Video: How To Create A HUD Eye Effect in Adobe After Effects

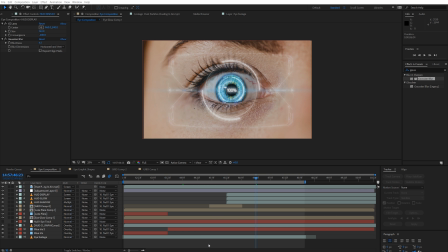Now our effect is essentially complete. We can leave it here if we really wanted to, but there's two last things that I really want to do before we call it quits. The first is to add a little bit of a central focusing to the effect that we have in the center.
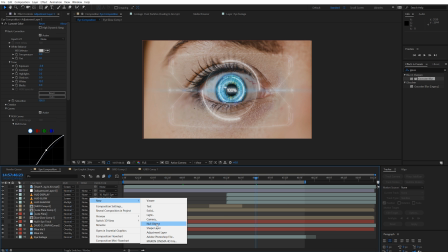Right click and go to New, Adjustment Layer, and instead of doing a color correction,
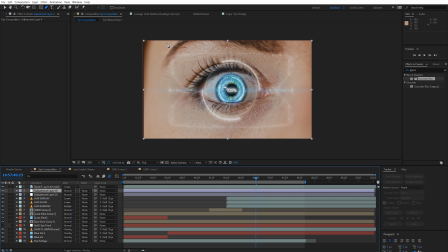we're going to actually add a bit of a gradient around the edge of our footage. Making the outer rim darker, focusing everything more towards our effect. And I'm going to be doing this along the same ridgeline that we did the glow effect.
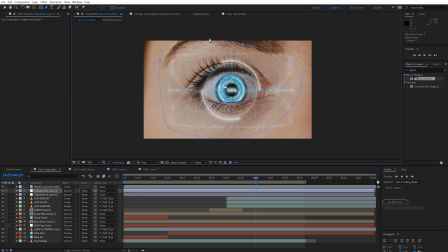This is intended to make it look like any shadows that we create to draw people's attention to the center could be explained as being natural shadows that you would see in a moody lighting setup. So once you have the mask complete, search for the Lumetri color effect again and drag and drop it onto this new adjustment layer.
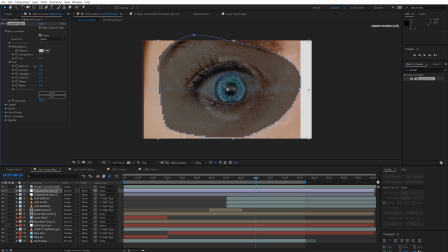And make everything a little bit darker. And because our mask is still set to add, the inside of the mask is getting darker instead of the outside.
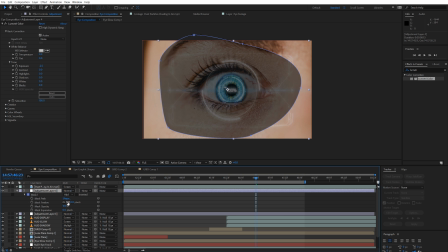So go down to your mask properties and select invert or subtract.
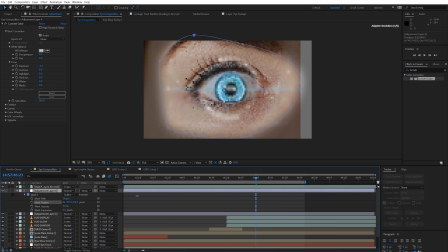And then increase the mask feather a lot. And now if we toggle on the before and after, you can see what a difference this actually makes.
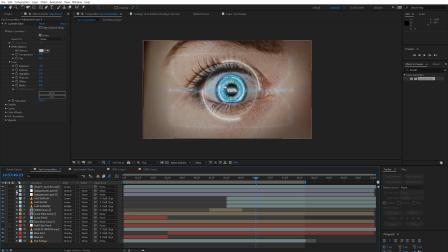It really draws your attention towards the center where the effect is taking place, and it doesn't look too unnatural. And lastly, the final piece before we're going to call this effect quits is something that you should remember on any project you work on in After Effects.
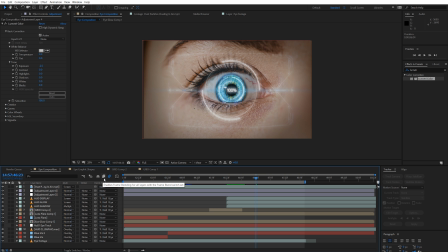By selecting Enable Motion Blur here, so that it's blue, and then selecting the toggle switch down here, you can turn on every single layer to have enabled motion blur. This means that if there's any scaling or position movements that you've created during this project,
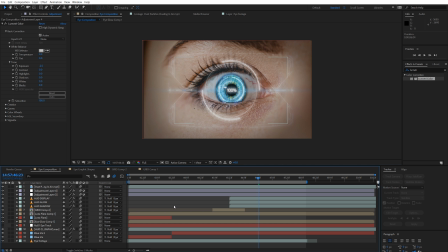After Effects will actually calculate whatever natural motion blur will look best.
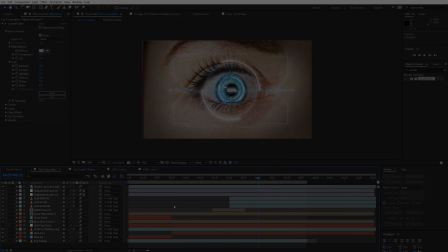And so, with all of that out of the way, this is our true and final effect.
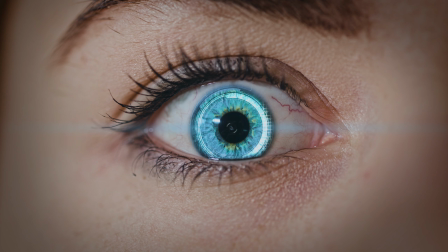Guys, thanks so much for sticking with us through this longer than normal tutorial. I hope you found it helpful,
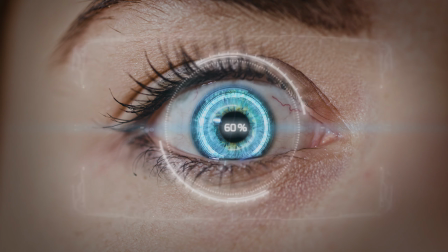and like it helps you understand a little bit more about how to use heads-up display elements and how to composite them into a world that actually makes sense. But guys, that's it for me. Like I said before, I've listed all of the effects and templates that I downloaded from motionarray.com in the description below.
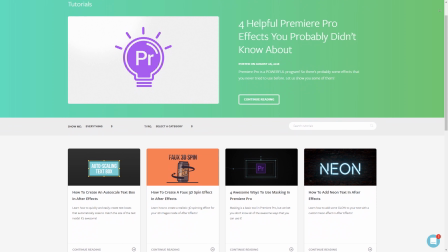And if you found this tutorial helpful, we've got tons of others for both After Effects and Premiere Pro, as well as filmmaking in general.
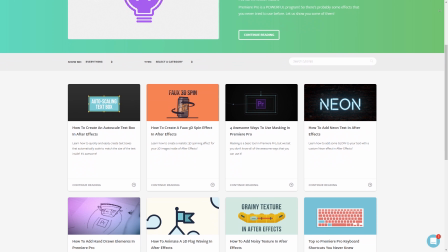Check them out right here at motionarray.com. Thank you so much for watching, and I can't wait to see you in the next video.